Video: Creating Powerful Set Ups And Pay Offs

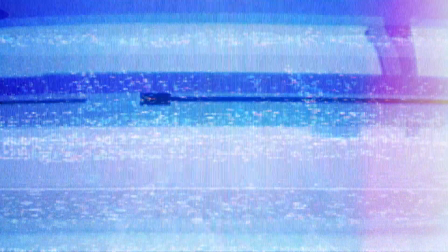0s
There's nothing more eye-rolling when watching a movie than the dreaded deus ex machina.
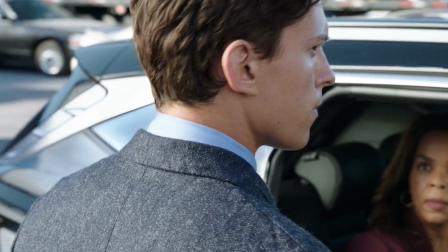4s
This is when an unexpected, often contrived, plot device appears suddenly and resolves a seemingly unsolvable problem in the story.
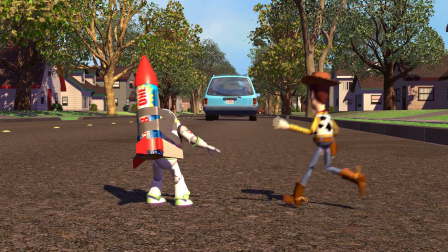13s
It can make the story feel dissatisfying because it resolves the conflict without any meaningful
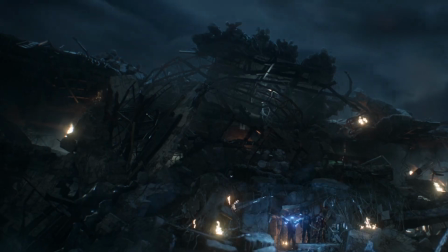18s
contribution by the characters or using the established rules of the story world.
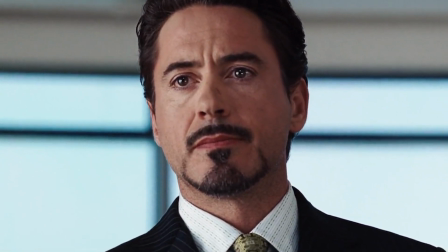23s
This is why it's so important to implement setups and payoffs.
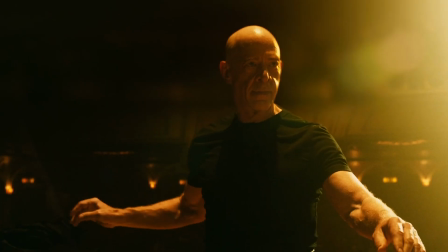28s
When setups and payoffs are used effectively, they can create a sense of inevitability and logic within a story,
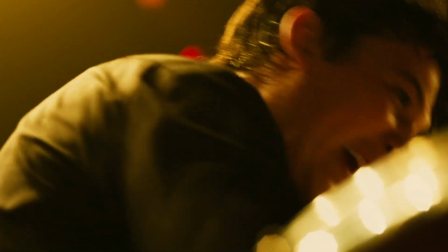34s
making the resolution earned and justified.
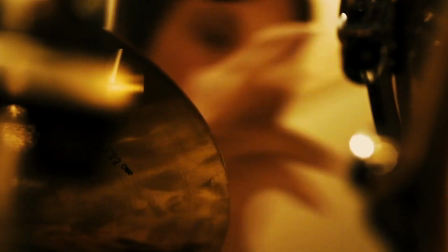37s
When there's logic to the plot development, the stakes of the story feel real and the viewer is invested in the story.
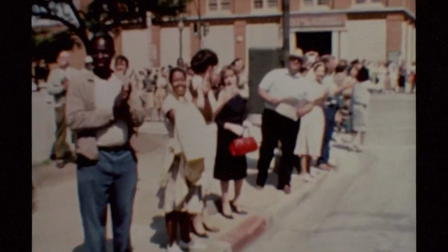44s
A masterclass in the execution of setups and payoffs is in the film JFK.
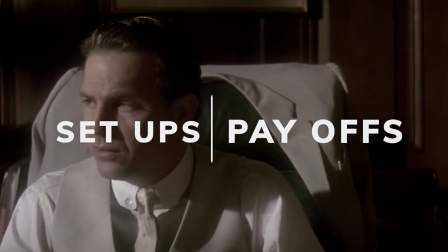49s
In this video, we will explore how JFK uses setups and payoffs to create a sense of continuity,
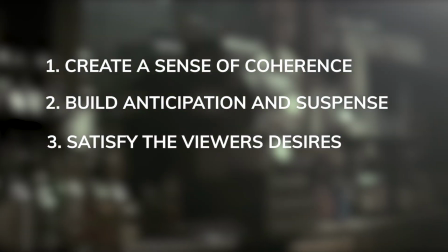55s
build anticipation and suspense, satisfy the viewer's desires, and leave a lasting emotional impact on them.
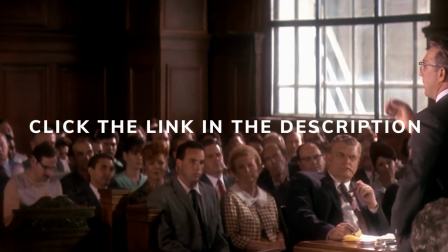63s
And if you're struggling to write your great screenplay, click the link below to get one-on-one help from Top Development.
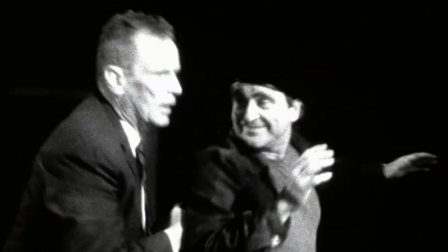70s
Let's begin. The danger of making a film like JFK, which throws a mountain of information at the viewer,
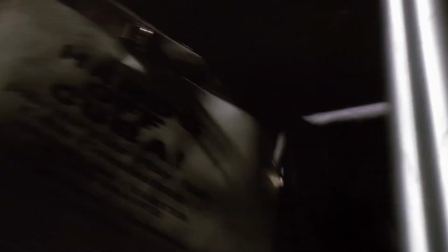76s
is that a subtle line of dialogue designed to be paid off later could be missed by the viewer.
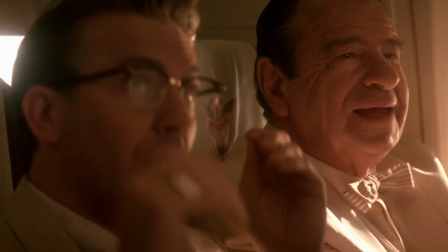81s
A technique that Oliver Stone uses throughout JFK is to show a character out of context,
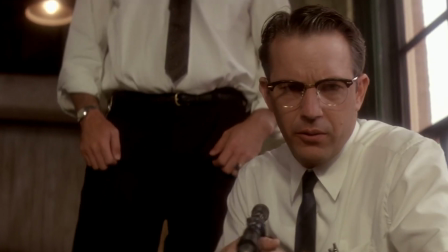87s
then show how they fit into Garrison's investigation later in a visual way.
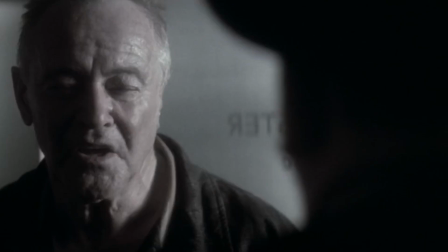92s
In the beginning of Act 1, we see Guy Bannister assault Jack Martin,
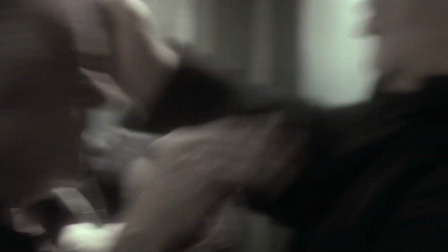96s
but we're given just the right amount of information to pique our curiosity and wonder how he fits into the bigger picture.
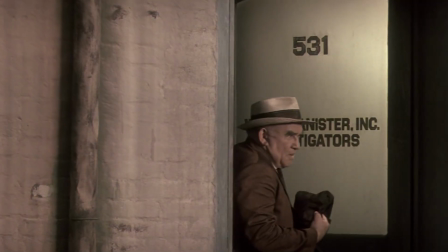103s
At the end of Act 1, when Garrison and his team discover that Lee Harvey Oswald lived at the same address as Bannister,
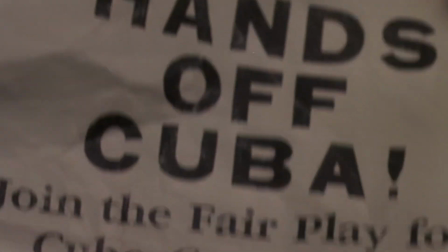110s
we get a flashback visualizing their interaction.
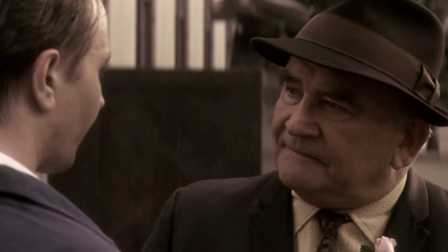113s
It's important to note that the discovery that Oswald and Bannister lived at the same address is done visually,
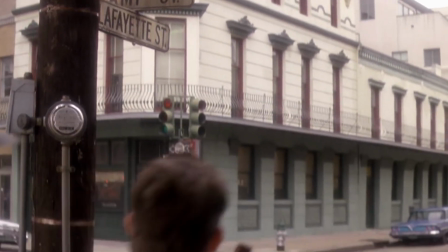119s
by having the investigators physically in the location they're referring to.
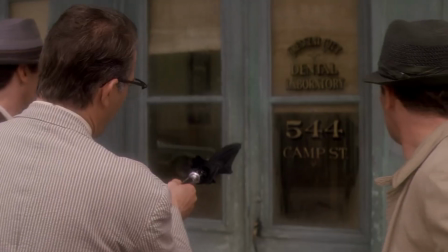123s
In doing so, the pieces come together in a clear way that the audience can follow.
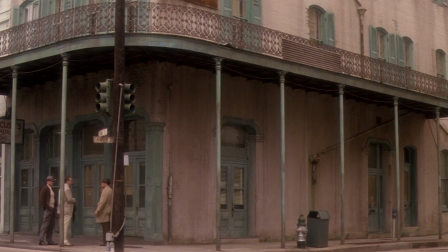128s
The viewer is drawn in by the realization that even seemingly unrelated scenes will reward the viewer with payoffs later if they pay close attention.
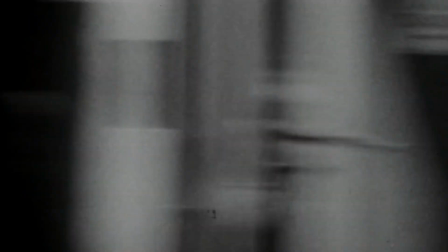138s
When setups and payoffs create unity and continuity, they earn the audience's focus and attention,
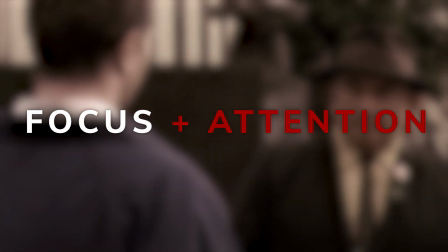143s
but they also help to create another key ingredient to an engaging story: anticipation and suspense.
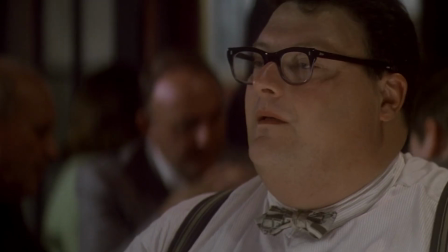150s
As their investigation builds momentum, Garrison's team interviews several witnesses and suspects.
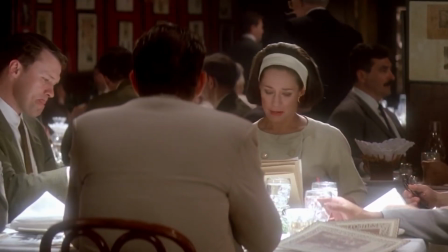156s
When watching the film, you might be tricked into thinking that the subject matter is inherently engaging,
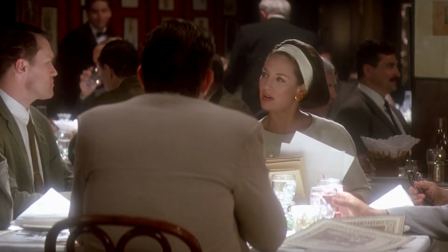162s
but these long interview sequences could have easily fallen into and then storytelling.
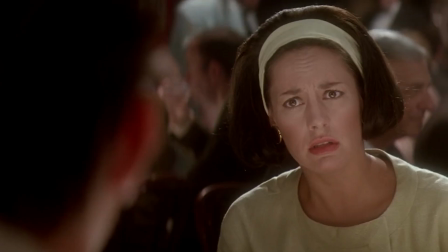169s
Jumping from one witness to the next, picking up a new piece of the puzzle each time, straining the viewer's attention.
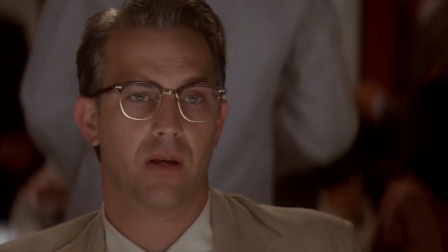176s
JFK avoids boring the audience not by picking up a new piece of the puzzle in each interview,
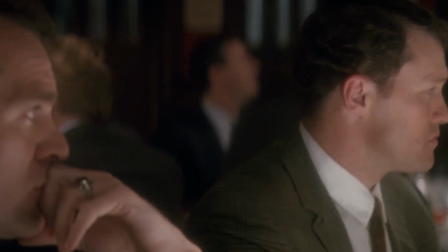181s
but expanding on previous information we've received, paying off what was previously set up.
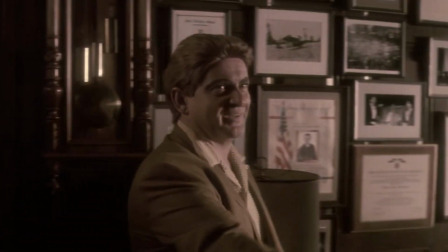187s
For example, in the first interview with the character David Ferry, we're intrigued because it's clear that this person is hiding something from Garrison and his team.
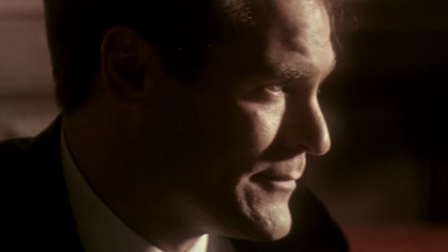196s
We know he has some connection to Oswald, and he has cancer, but not much else.
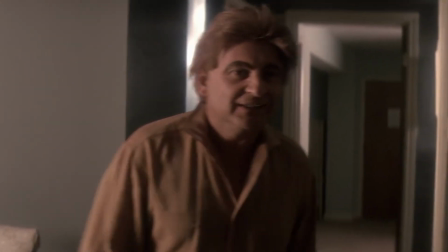201s
In the next scene that Ferry is interviewed, his cancer has progressed. A payoff.
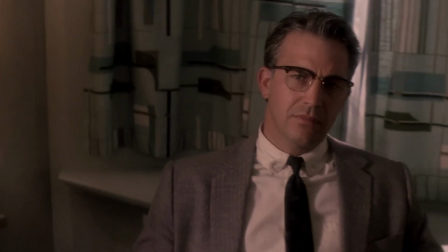206s
His circumstances have shifted, so he has less of an incentive to lie to Garrison's team.
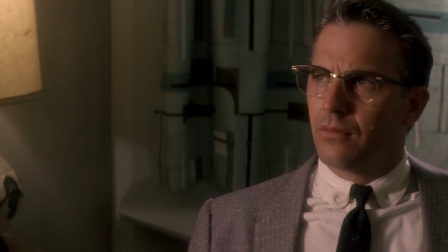211s
He reveals his actual connection to Oswald, re-establishing what we already knew, and then diving deeper into Oswald's powerful connections.
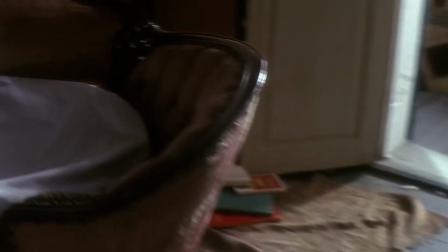220s
Payoff. All of this comes to a head a few scenes later when Ferry is found dead, supposedly of cancer.
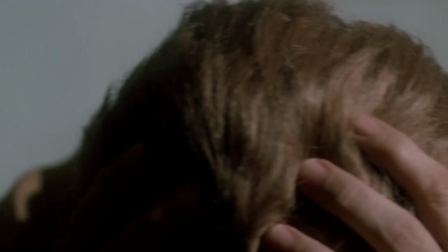227s
But the setup from the previous scene, where he told of the powerful people involved, suggests that he was murdered.
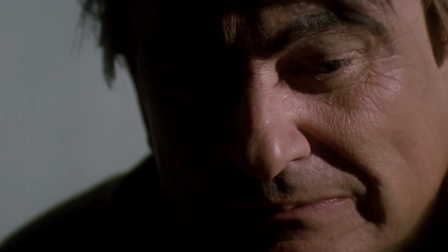233s
A big payoff. As the film builds more anticipation and suspense, eventually that has to be paid off in a way that satisfies the audience.
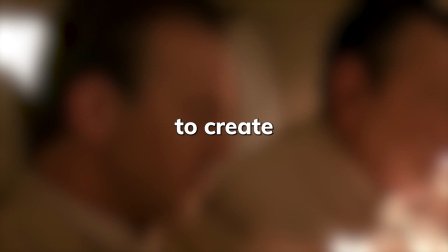241s
A perfect example of how JFK uses setups and payoffs to create a sense of satisfaction is with the magic bullet theory.